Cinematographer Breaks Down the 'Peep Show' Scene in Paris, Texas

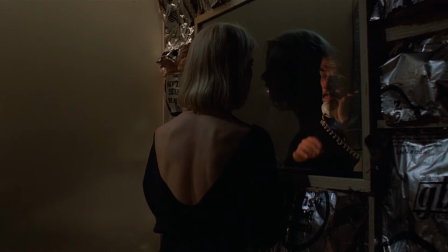(3:58)
I feel like the end of the scene is incredibly powerful because the way that sequence ends when she's seeing him,
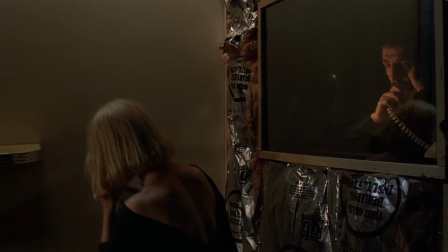(4:06)
but then she can't sustain the sight of him and she has to sit down and basically again looking
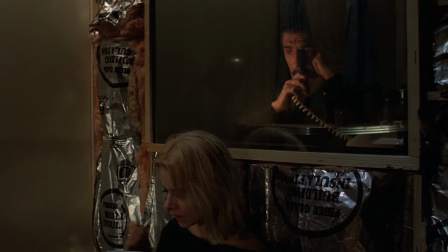(4:12)
far away from him and he's you know above her across this glass which now
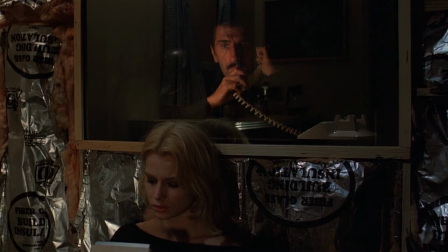(4:17)
doesn't exist anymore because the glass is not really reflecting almost anything and you know they're talking but you can feel that these conversations between two
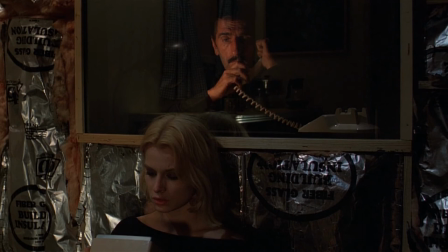(4:26)
people that are strangers when before you have the feeling and you wonder like why makes the decision that he makes after all is done to try to rebuild the thing and now Now you know it, now you know that that was the only option.
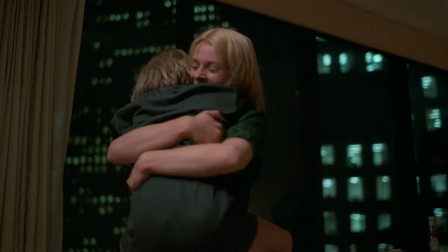(4:39)
There was no rebuilding unless he takes the high route and decides for his son to let go and let her be with the son,
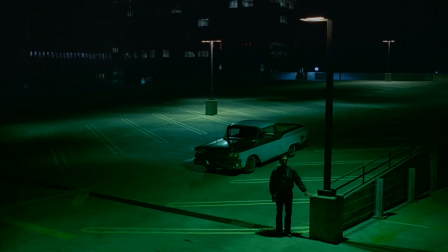(4:48)
which he desperately needs. And to look from the street, this window where they are, and then decided to roll over to the horizon in some way.
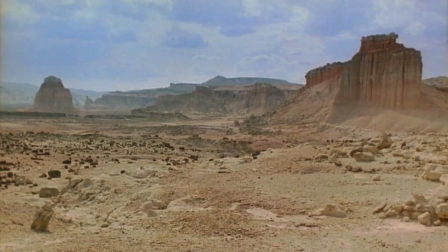(4:56)
Like the film starts. At the beginning was a desperate man that lost hope and went to the desert and now he He feels like he's a realized
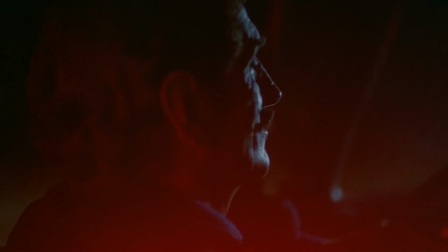(5:04)
man that has seen what the future will be and so is going away because he sees that this future is,
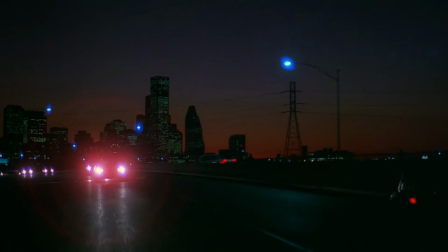(5:10)
in some way, there is a hope, there is a dream. In some way, is the American dream the end of the Politexes.